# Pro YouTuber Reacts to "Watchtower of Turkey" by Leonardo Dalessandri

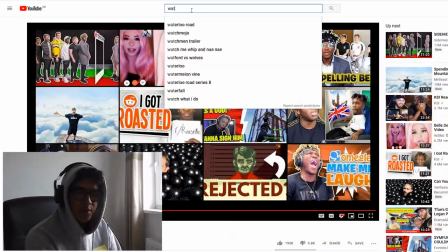If you haven't seen this video yet, you should watch it. You know what, let's watch it together. It's a classic.
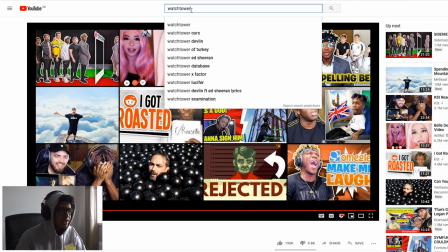It's a classic cinematic masterpiece of any generation. It's incredible.
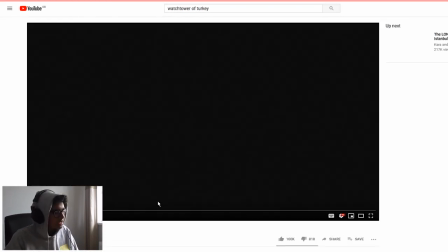If you haven't watched it, I don't know how, but we're going to watch it together. It's by the absolute G, Leonardo Della Sandri.
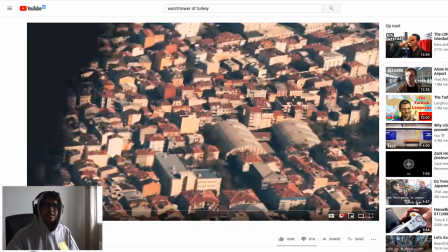Let's have a look.
Do you hear me?
This is a pilot episode of Pro YouTuber React.
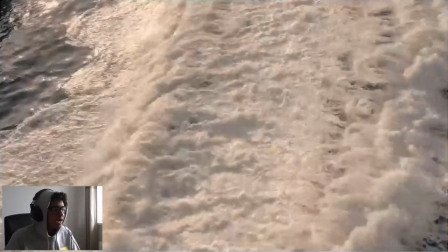Hope you enjoy. wow panning shot from a helicopter or a drone very interesting
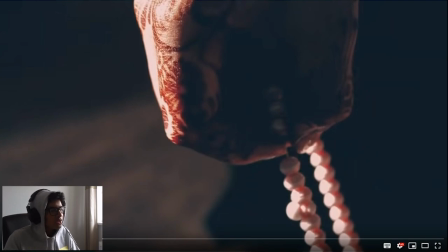waves Quran very nice religion deeds cool praise Allah the
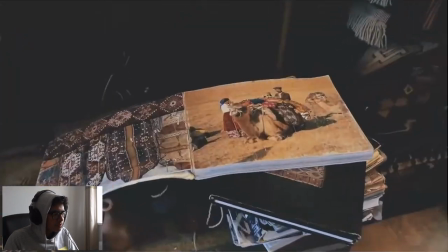smooth music fading crossover
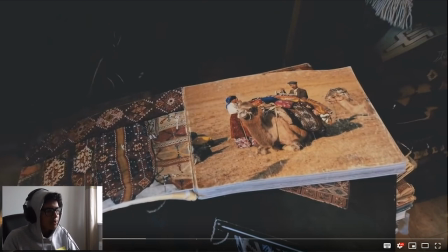with with the audio from the voice very cool I bet you it's gonna zoom into that page and go into real life.
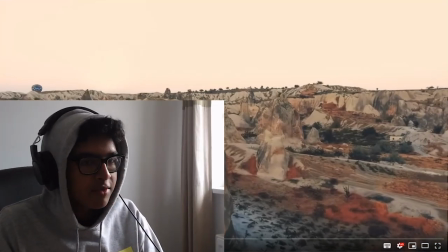Never mind.
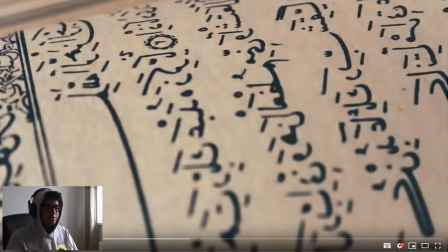Ooh I love the flapping of the flag synonymous to the flapping of the page so the sound is audio-visually
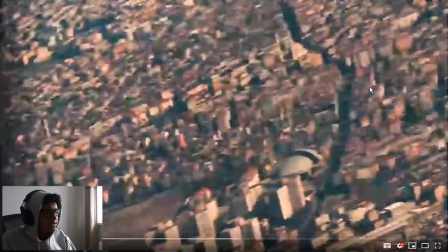matching each of the shots. I actually do know what I'm talking about by the way. Oof, oof, can I just...
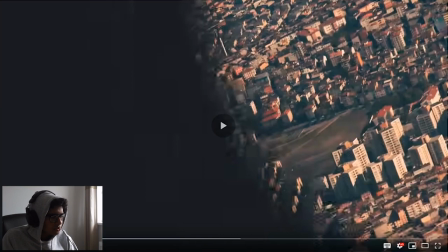I need to slow this down lads, I need to slow this down to appreciate leonardo's mastery a
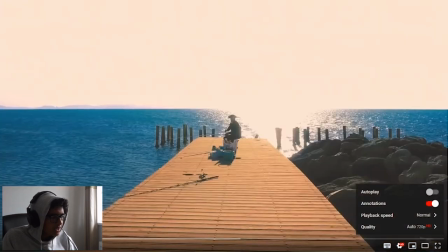lot of whips right the whips are sort of give set and setting up the pace because
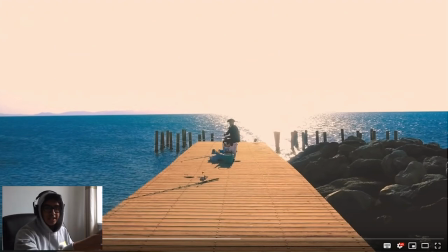we're thinking oh there's a lot going on now but wait until it gets wait until it gets good right it's like this is an establishing shot of the horizon it's peaceful serenity I reckon he's gonna match this it's been a while since I've seen it so I forgot what happens he's gonna match this peace and serenity with a lot of action and like a market scene
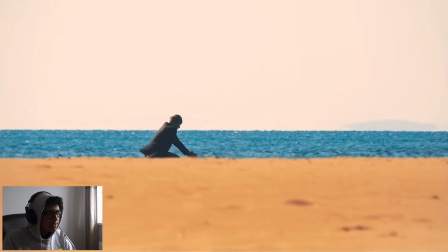maybe all the serenity calm music build up
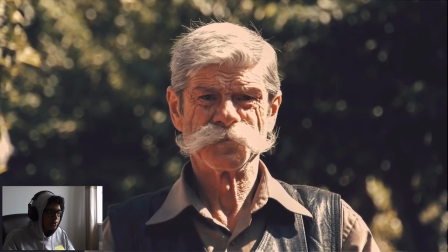long you know mid to close shots taking your time speeding
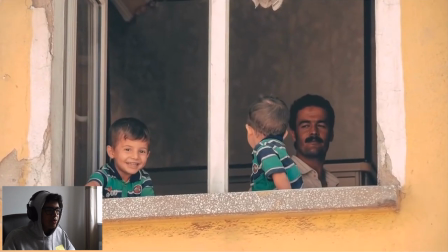up a bit fast camera zoom-ins focusing on people the voice the girl's voice makes
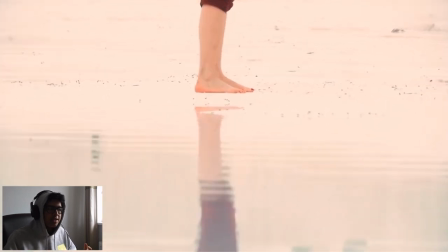you think of humanity the element of people be in the center of culture yeah here we go it's building
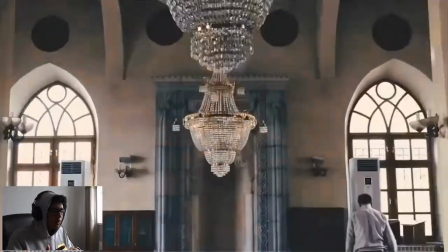up the pace it's busyness the market that not market the streets the chandeliers is creating
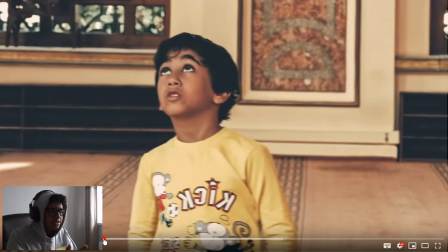a sense of wonder the kids looking up makes you think oh what's that he's looking up at
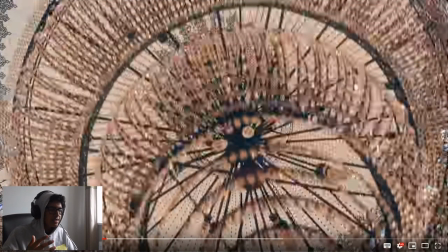it's all the chandeliers are creating a you know elegance glamour
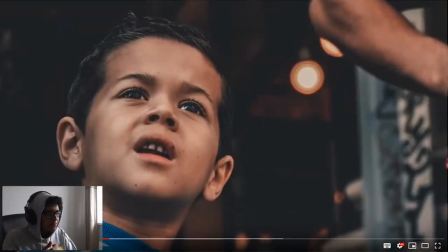you know the sounds the sound the beat the sound
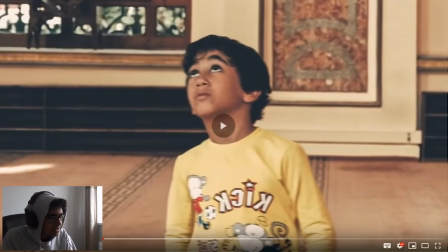design on this is beautiful just listen to this he
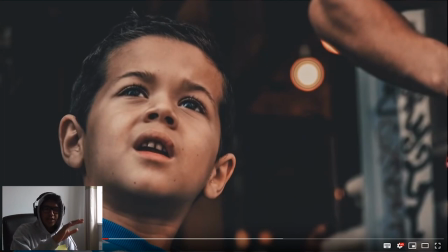had a whoosh sound a whip sound he had the chandeliers you know shattering like that he has a soft piano music all harmonizing together beautiful bellissimo!
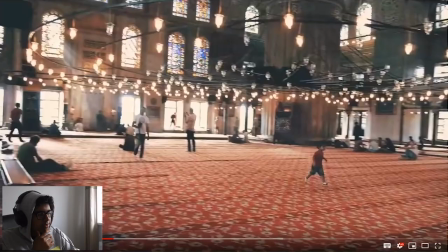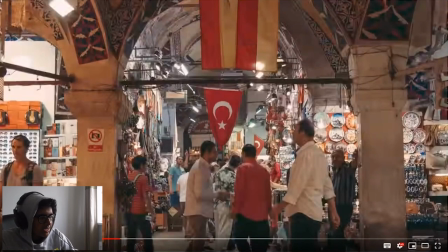yeah this is where the music starts to build up with the violin and with the violin you're getting a really long hyperlapse you know whenever filmmakers do these really long hyperlapses through crowds and stuff I think how did they get that so smooth through crowds there must have been like nudged and jostled
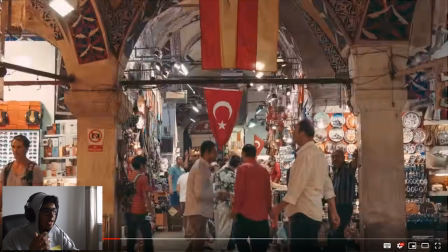and all that around the crowds but still managed to keep such a smooth gimbal shot mental yeah
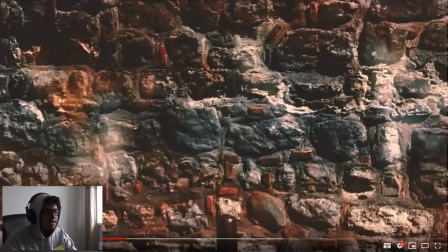he's matching the violin to the music and And basically matching a really peaceful, you know, with the, you know, in your face, close-up action shots.
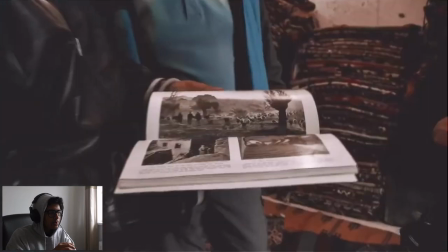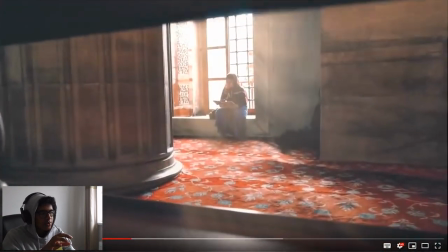See, see, that was very cool. How he goes under the bar towards the girl.
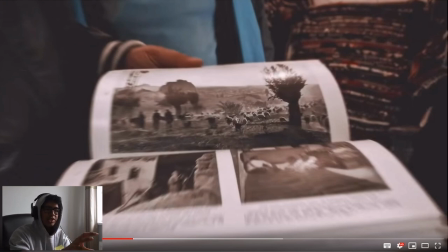And as he's going towards the girl, he goes towards the book. He's just going towards. And then when he pulls out, it's like, you've zoomed in, you've seen that. Now zoom out and see the bigger picture. He's focusing on the book.
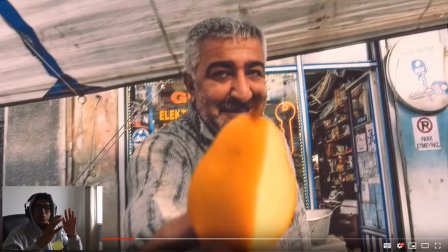Now he's focused on the guy in the orange. she's not focused on the whole marker just one specific instance making it more personal intimate you see
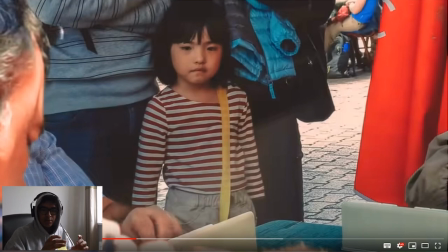intimacy it's like you see in someone with a game it's their own score you're getting the peek at what score what letters they have that's intimacy into their own life you see in a girl it's all connected to the story the player the spectator
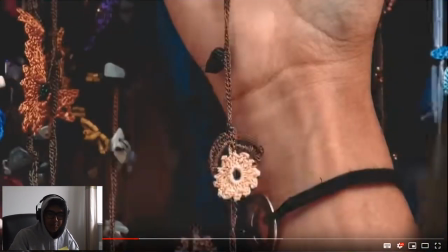see the the bash of the piece that show I'm I can't keep that up Jesus. You can get very far with bullshitting. That's how I got through me English and RE exams. You can tell I've got a natural skill for bullshitting.
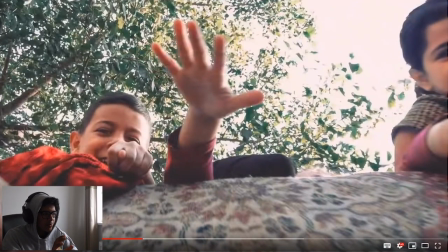Alright so as he's panned up the paint and he pans up the wall, the kid reaching out is like reaching come closer. I bet he's gonna do a close shot next.
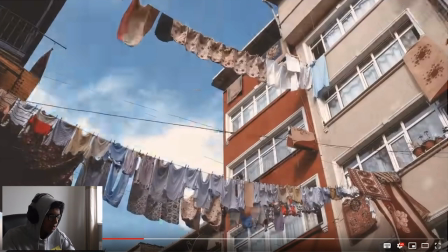Well it was a close shot. Sorry I'll stop the puns that was really bad all right that's interesting
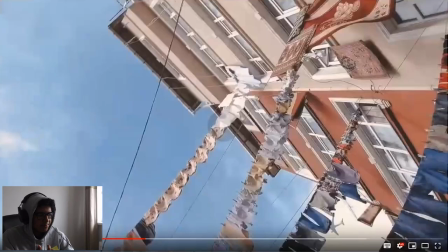that is he was I wonder why he's done that then the
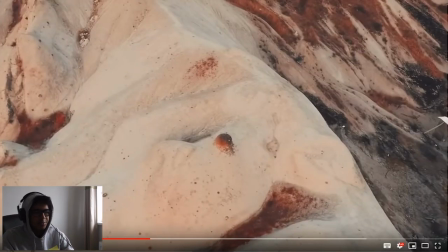plane flying bird that's pretty that's pretty you know easy to spot the synonym synonym
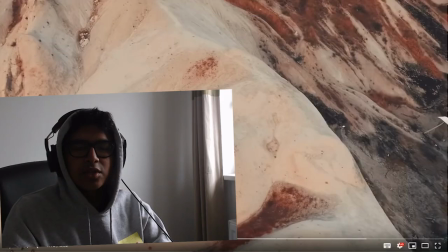synonym synonym city the synonym city of this of the shots
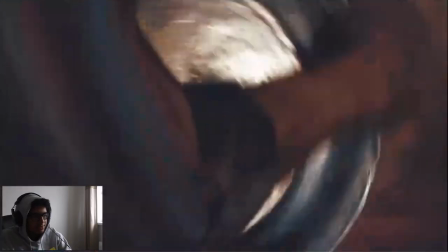again Samson mountain shot he keeps coming back to the establishment mountain shot he's
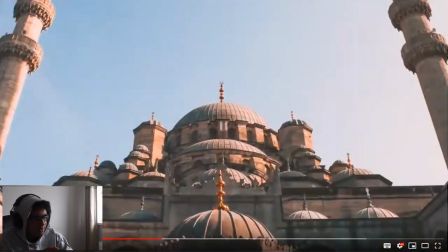focusing on that one girl who's looking back at the camera so after the hyperlapse he keeps going
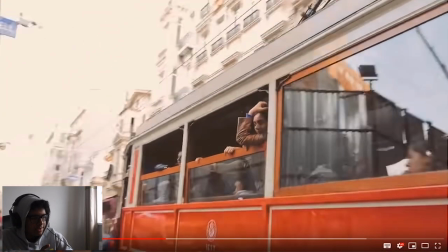yeah that one girl looking back yeah I don't know if that was planned if that wasn't planned that's a great shot that is because you've got that one person out the whole scene the busy seat and focused on that one area yeah now you've got personal connections
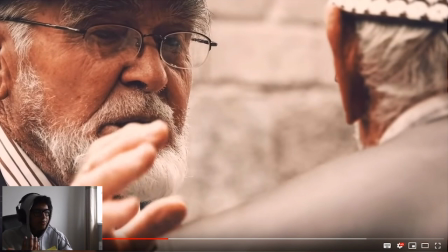again intimacy people the focus of the video was people he's trying to get the message across the story across people are what make the culture of Turkey so
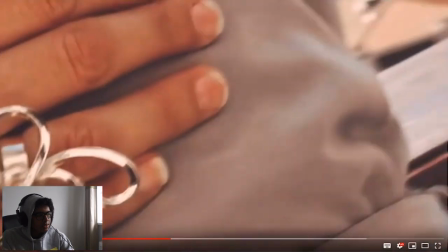exquisite and vibrant see that touch the connection
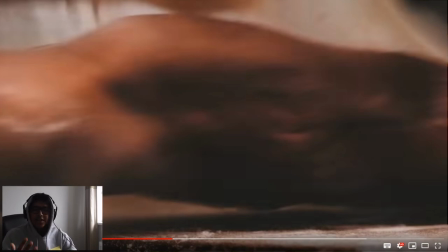it makes us feel something it makes us feel the intimacy the connection it's all the
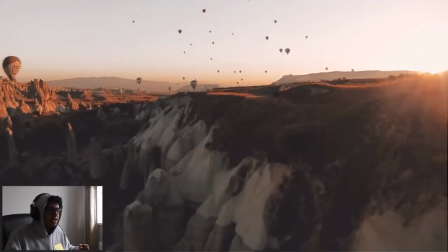traveling the journey it emphasizes how vast the country is how fast you know look at this this that establishing that is the shot is the most the best shot in the whole the whole video I reckon that shot there Jesus Christ yeah so any muted
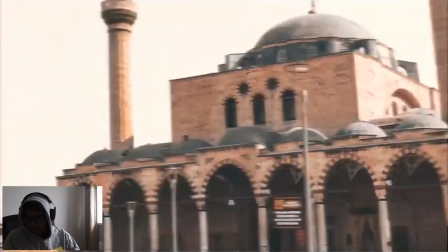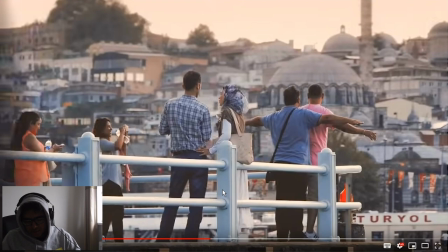for another hour let's go that's getting Facebook was a bad idea anyways
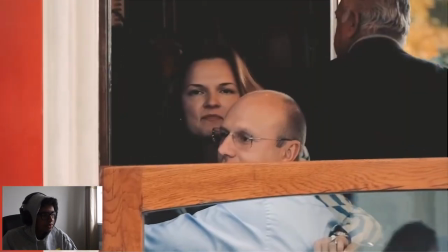I've missed quite a bit but I'm not gonna go back this this isn't the whole video I
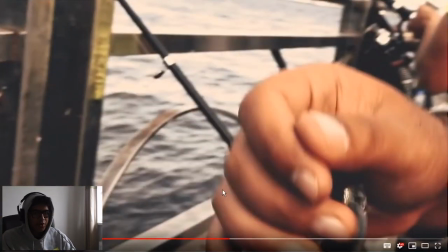love how he's managed to get a shot I don't know if they just look or they're pre-planned like premeditated but I love how he's got specific faces looking towards the camera you know one rule is you know you should never let the subjects look straight into the camera but that I mean I guess that's more of like film and TV but I mean here
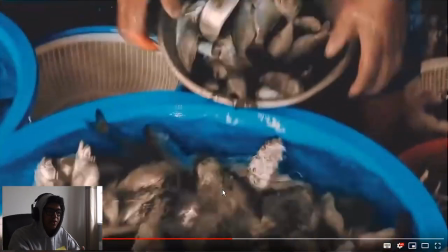it makes a personal connection and the people so much more interested focusing on the actions this time it's not faces you see it's
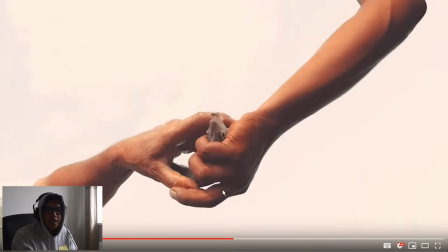not faces it shows it doesn't matter who they are the faces it matters what actions you do first of all they establish the faces that make turkey what it is and then they say this is what those faces are doing this is actions look giving someone a fish this is the kindness again
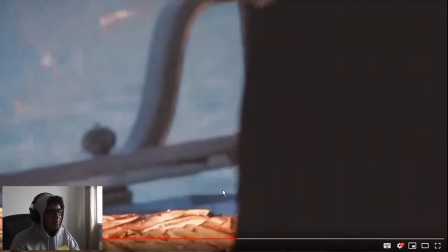intimacy that turkey runs on.
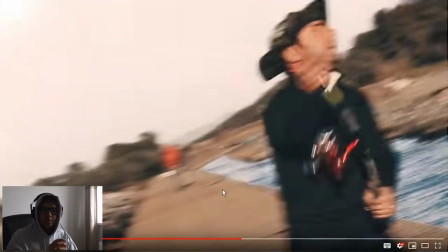Matching architectural establishing shots with close-up people you know this juxtaposition this you know transition between the two it just emphasizes both points so much more.
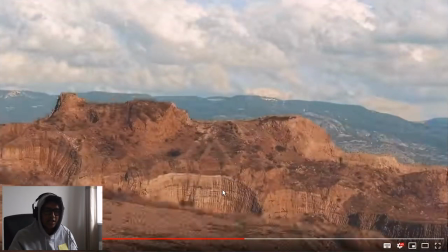Imagine if the whole thing was just looking at people's faces and actions you'd get tired of it but matching like scenes like this the whole country side not country side the whole rocky what is the word the rocky
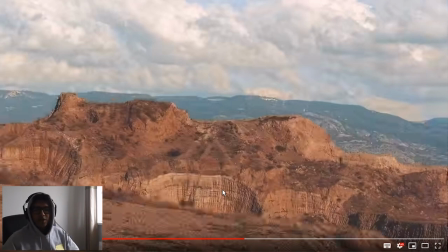let's say planes rocky planes my mind is killing itself